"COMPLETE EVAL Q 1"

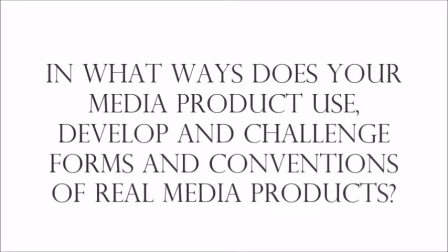[0:00]
In what ways does your media product use, develop and challenge forms and conventions of real media products? During our media project, we created 3 products: a music video, a digipack, and an album advert in the form of a poster. Our music video was made to the song Out of the Woods by Taylor Swift. Whilst making our products, we used, challenged and developed various codes and conventions, which I will now explore.
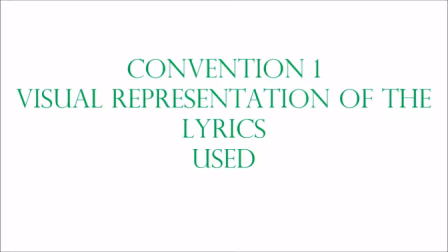[0:26]
The first music video convention we used is having the lyrics of the song represented visually throughout the video. We did this numerous times throughout, with examples including "Your necklace hanging from my neck," "Two paper
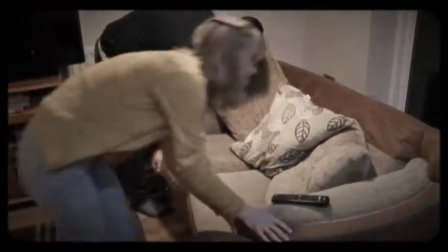[0:38]
aeroplanes flying," "To move the furniture so we could dance," and "We were in screaming colour." We felt this was an important convention to include, as the purpose of a music video is to highlight the song, so by visually representing the lyrics, we focus the audience's attention to them. We also felt this helped successfully convey the song's meaning, as we provided a visual aid to the story that the lyrics tell.
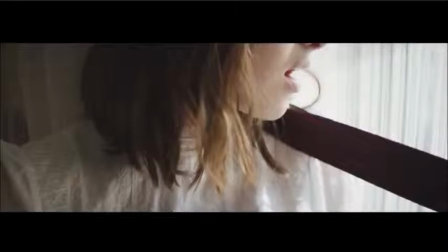[1:00]
We took inspiration for this from Gabrielle Aplin's music video for the song Panic Chord, where she visually represents the lyric "A leaf I picked, a birthday card I made."
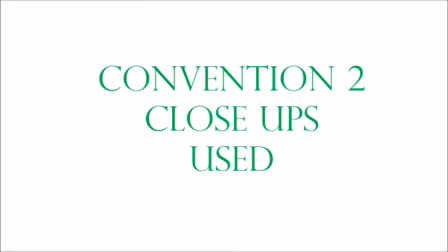[1:09]
The next convention we used is the use of lots of close-up shots of the artist. These were very effective in showcasing the artist as they draw your attention to her.
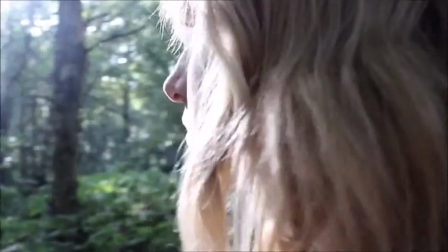[1:18]
They also helped focus the audience's attention to the song's lyrics, as you are forced to pay more attention to what the artist is saying.
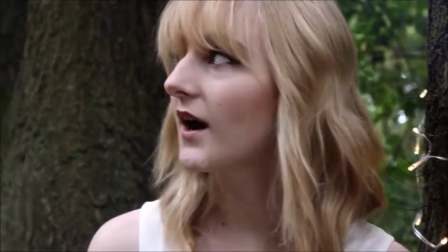[1:25]
Therefore, close-ups help successfully highlight the artist and song. Many music videos include close-up shots because of this reason.
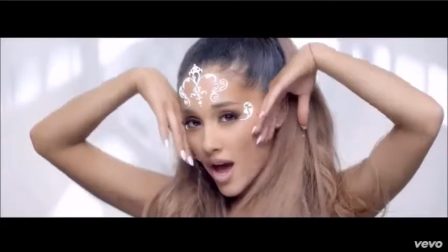[1:33]
We were inspired by Ariana Grande's Break Free music video, which constantly cuts to close-up shots of the artist.
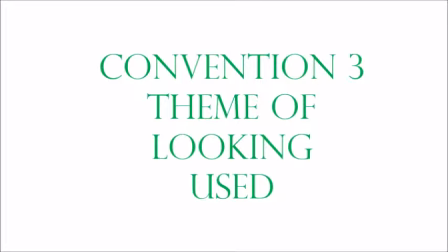[1:39]
We also used the music video convention of including the theme of looking. We incorporated this into our music video via 2 different techniques.
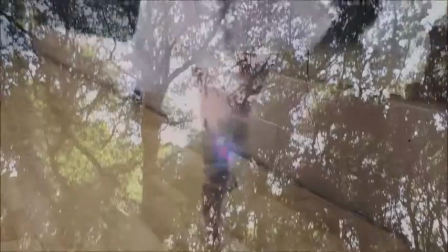[1:47]
In certain shots, the dancer can be seen dancing in front of a mirror, and therefore her reflection relates to the theme of looking.
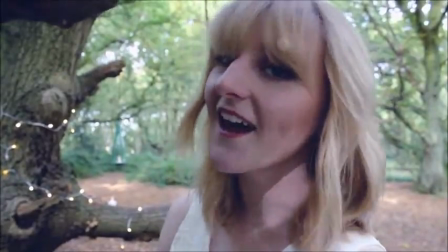[1:54]
We also had our artist look directly into the camera when she was lip-syncing certain lines, which thus broke the 4th wall.
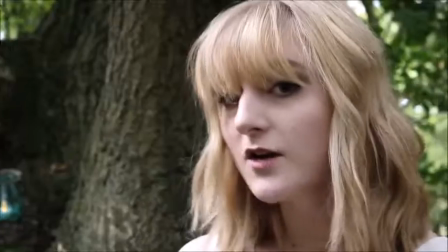[2:00]
We picked the lines that we felt best represented the song to do this, which again helped reinforce the song's message.
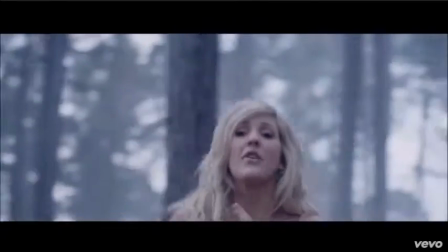[2:06]
For this, our inspiration came from Ellie Goulding's Beating Heart music video, where we found that looking directly down the camera could focus the viewer's attention on the song.
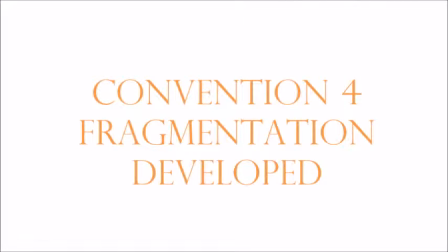[2:15]
Another convention of music videos is that they often contain fragmentation of the female body. We developed this particular convention as instead of the fragmentation being of our artist,
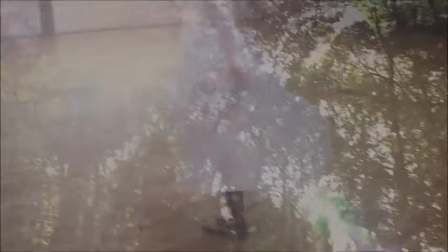[2:25]
it was of our dancer, who was never shown in full as each shot focused on a different part of the body.
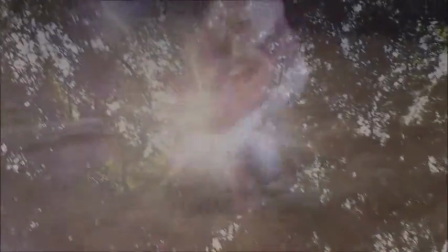[2:30]
We found this to suit our music video better, as fragmentation is often used to sexualise artists, but this did not suit our brand image.
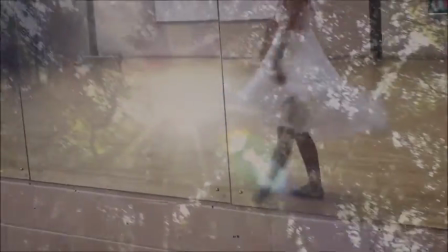[2:36]
Therefore, using fragmentation with the dancer helped create our video's dreamlike atmosphere, as the fragmentation focused your attention on the dancer's movement.
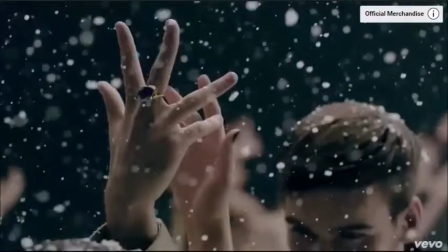[2:45]
Inspiration was taken from Katy Perry's Unconditionally music video,
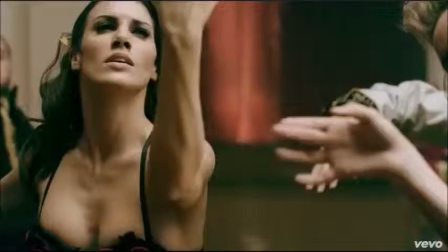[2:48]
where we found that fragmentation of dancers could be effective in establishing the atmosphere and pace of the video, as her use of this technique also creates a dreamy mood.
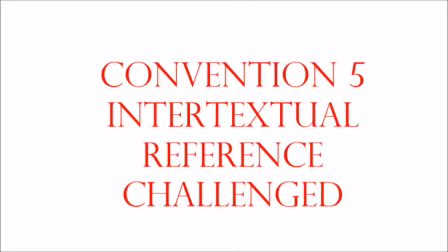[2:57]
Most music videos contain an intertextual reference to something in pop culture, as this is another convention of music videos. This is something we challenged, as although we were inspired by a film in pop culture, this isn't explicitly stated in our music video. We took inspiration from the story of Alice in Wonderland, in which the character Alice is lost in a forest. This inspired our costume and props, and our woodland setting, as again we wanted to achieve a whimsical and ethereal atmosphere. The reason we challenged this convention is because there is no direct link between our music video and the story of Alice in Wonderland. We felt this would be more effective than explicitly featuring a link, as we didn't want to draw attention away from our song Out of the Woods. And we felt that including a shot that shows either the film or the book Alice in Wonderland could do this.
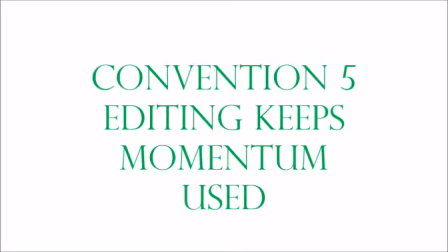[3:44]
A technical convention of music videos is that the editing should keep momentum, and we use this convention in our music video. Throughout our music video, the takes gradually get shorter as the song builds in pace. In the first verse, most takes last a whole bar.
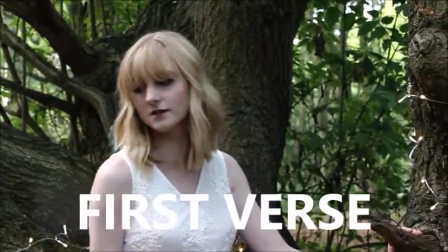[3:59]
This halves to half a bar during the second verse, and finally a quarter in the bridge, where our song reaches its dramatic climax.